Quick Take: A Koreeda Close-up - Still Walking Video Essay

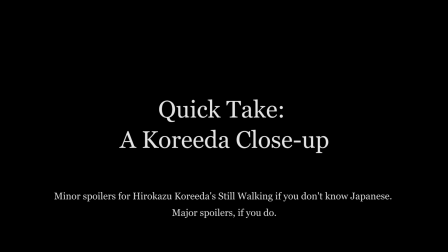[0:01]
If you are familiar with the work of Hirokazu Koreeda,
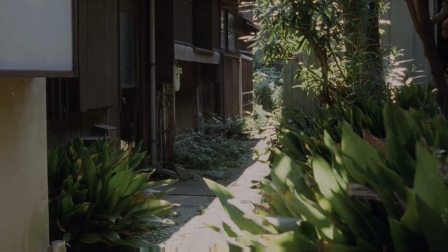[0:05]
you understand that a Koreeda close-up can be a rare and momentous occasion.
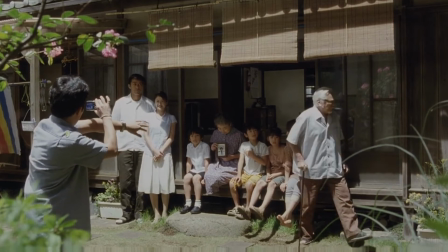[0:12]
His 2004 film, Still Walking, revolves around the Yokoyama family's annual reunion on the death anniversary of Junpei,
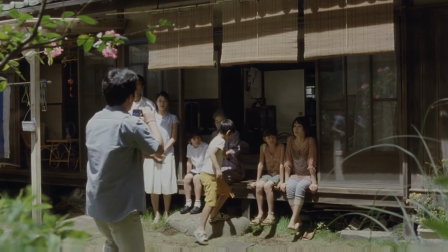[0:21]
the oldest son, who dies while saving another boy from drowning many years ago.
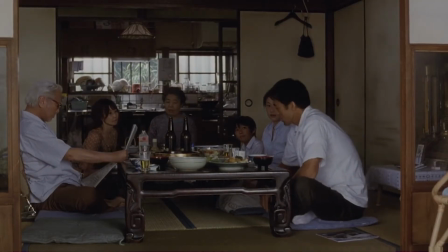[0:27]
Kore-Ada regularly frames white shots of the Yokoyama family around tables and counters,
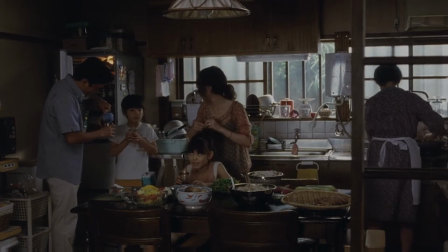[0:34]
and lets his cast take control of scenes of mundane family banter and quiet revelations.
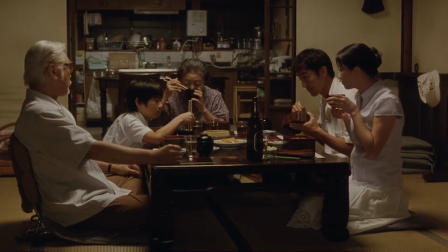[0:42]
White shots like these are allowed to run in long takes, and Kore-Ada rarely cuts in closer than the medium shot when framing characters in singles.
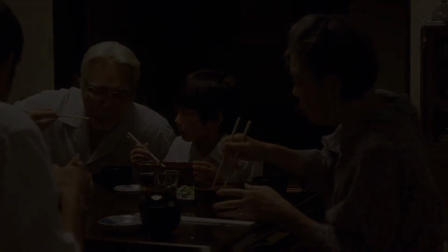[0:54]
However, like all filmmakers,
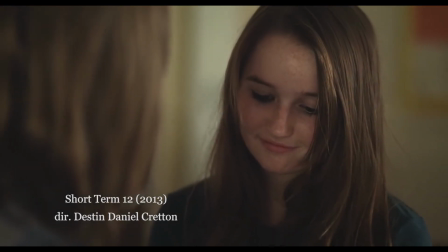[0:57]
Kari-eda knows that the close-up is a powerful tool to clue the viewer into the inner emotional landscapes of a film's characters.
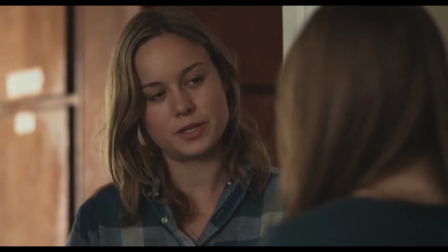[1:04] I heard your dad's picking you up.
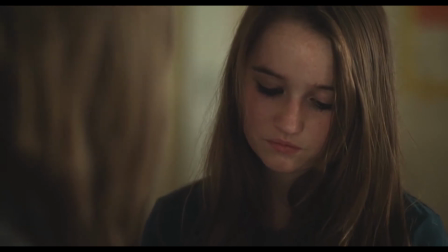[1:08] Yep. Are you excited?
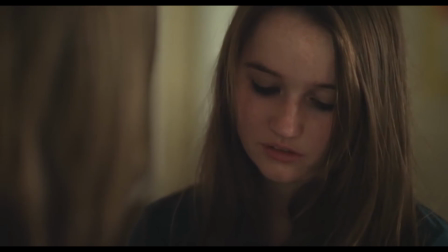[1:14] Whatever.
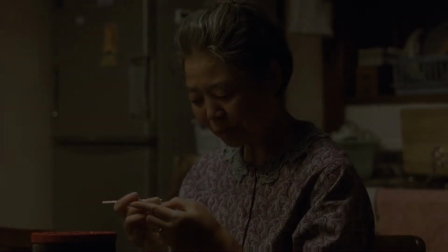[1:18]
But then again, Kari-eda is not like all filmmakers. In this key scene, Toshiko reveals to her son, Ryota,
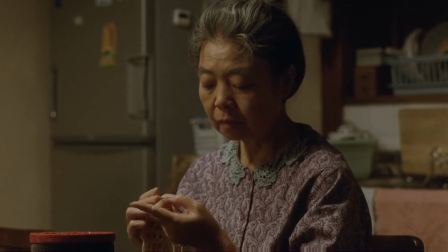[1:26]
her motivations for inviting Yoshio, the boy Junpei saved on the day he drowned, to every anniversary of Junpei's death.
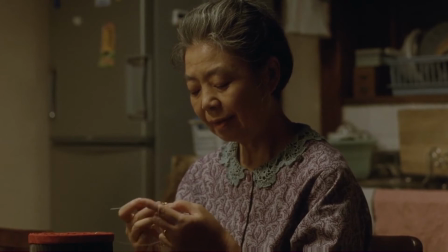[1:34]
The scene follows a fairly standard short reverse shot cutting pattern that alternates between both speaking characters.
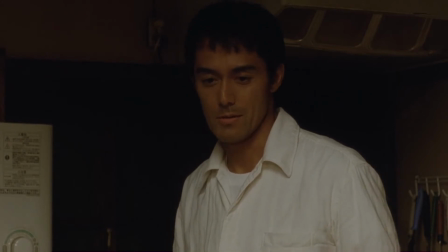[1:41]
Here, Ryota asks his mother to stop inviting Yoshio to future death memorials for Junpei.
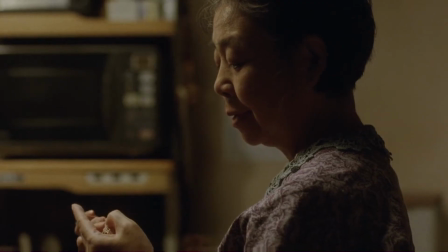[1:47]
When we cut back to Toshiko, who finally reveals her motivations for inviting Yoshio to such an awkward and uncomfortable gathering year after year, rather than cutting into a frontal close-up that would have allowed us to see the nuances of Kirin Kiki's expressive face,
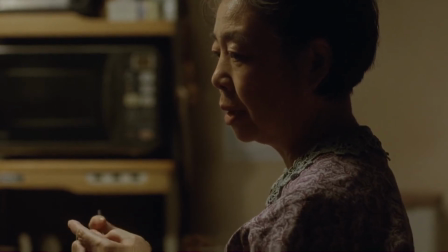[2:02]
we cut to this profile close-up instead, and are denied a closer look into how Toshiko feels about her actions.
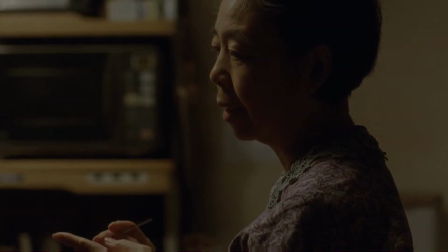[2:10]
We want to see and to know, but cannot.
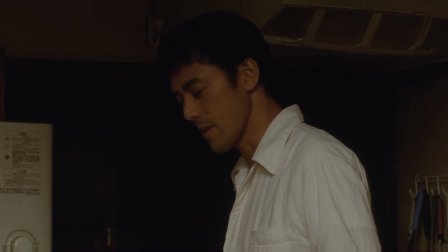[2:14]
Following this intimate reveal of previously unspoken motivations, we cut back to the reverse shot of Ryota, who criticizes his mother's actions,
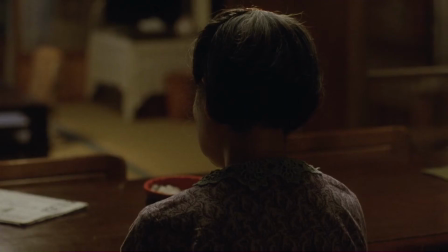[2:23]
and then when we cut back to Toshiko again, we get a medium close-up of the back of her head as she mothers a comment at Ryota's expense.
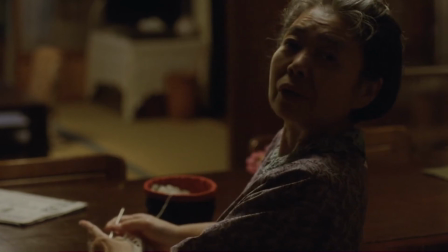[2:31]
This is a much subtler reveal of Toshiko's quiet condescension toward her son that we gain little character access too, aside from the tone of Toshiko's voice. Thus, the short progression of this scene on Toshiko's single is from a medium shot,
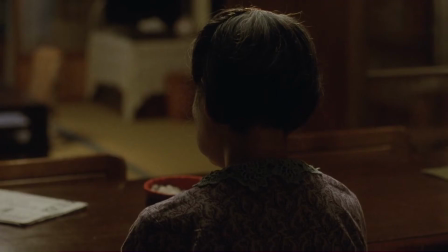[2:47]
to a profile close-up, to this unconventional medium close-up from behind.
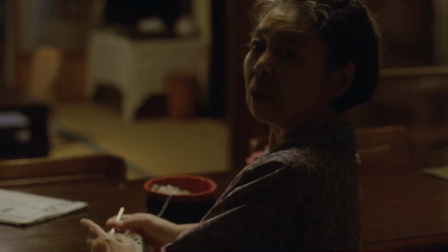[2:52]
This steady denial of frontality during a significant emotional and narrative reveal serves to both distance the viewer and yet,
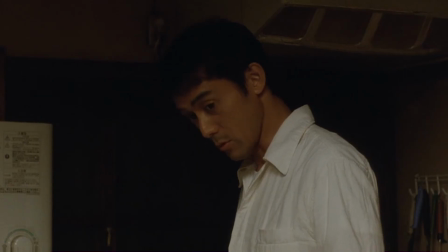[3:01]
I believe, engaging them even more deeply in the lives of these characters.
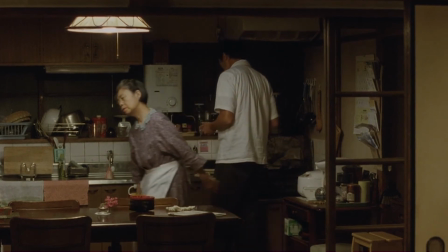[3:06]
As an audience, we are drawn in by what is being said, but in the denial of emotional access through facial expressions,
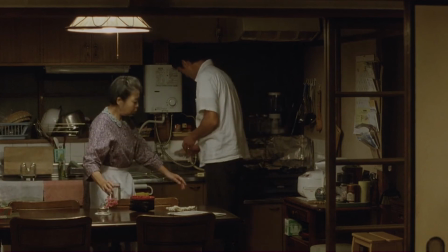[3:14]
we yearn to understand these characters even more. In essence, Kori Eda understands the inherent irony behind the human capacity to empathize.
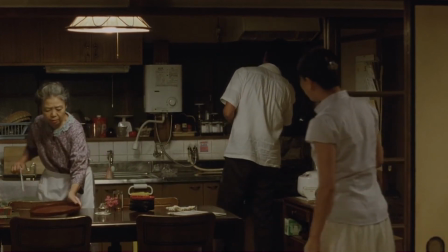[3:23]
We will never fully comprehend or understand each other.
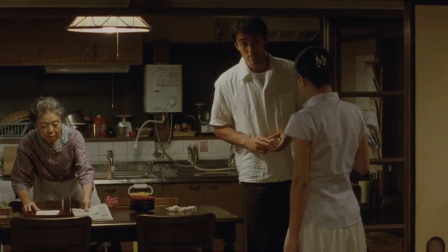[3:28]
Kori Eda shows in this short scene that a simple conversation can be charged with ambiguity and complexity,
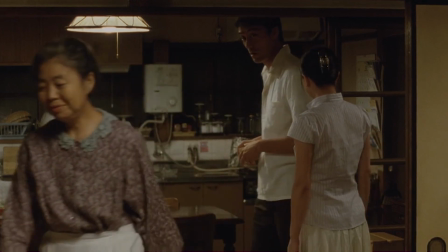[3:36]
with just minor variations on conventional film form, and that sometimes the simplest way can also be the best way.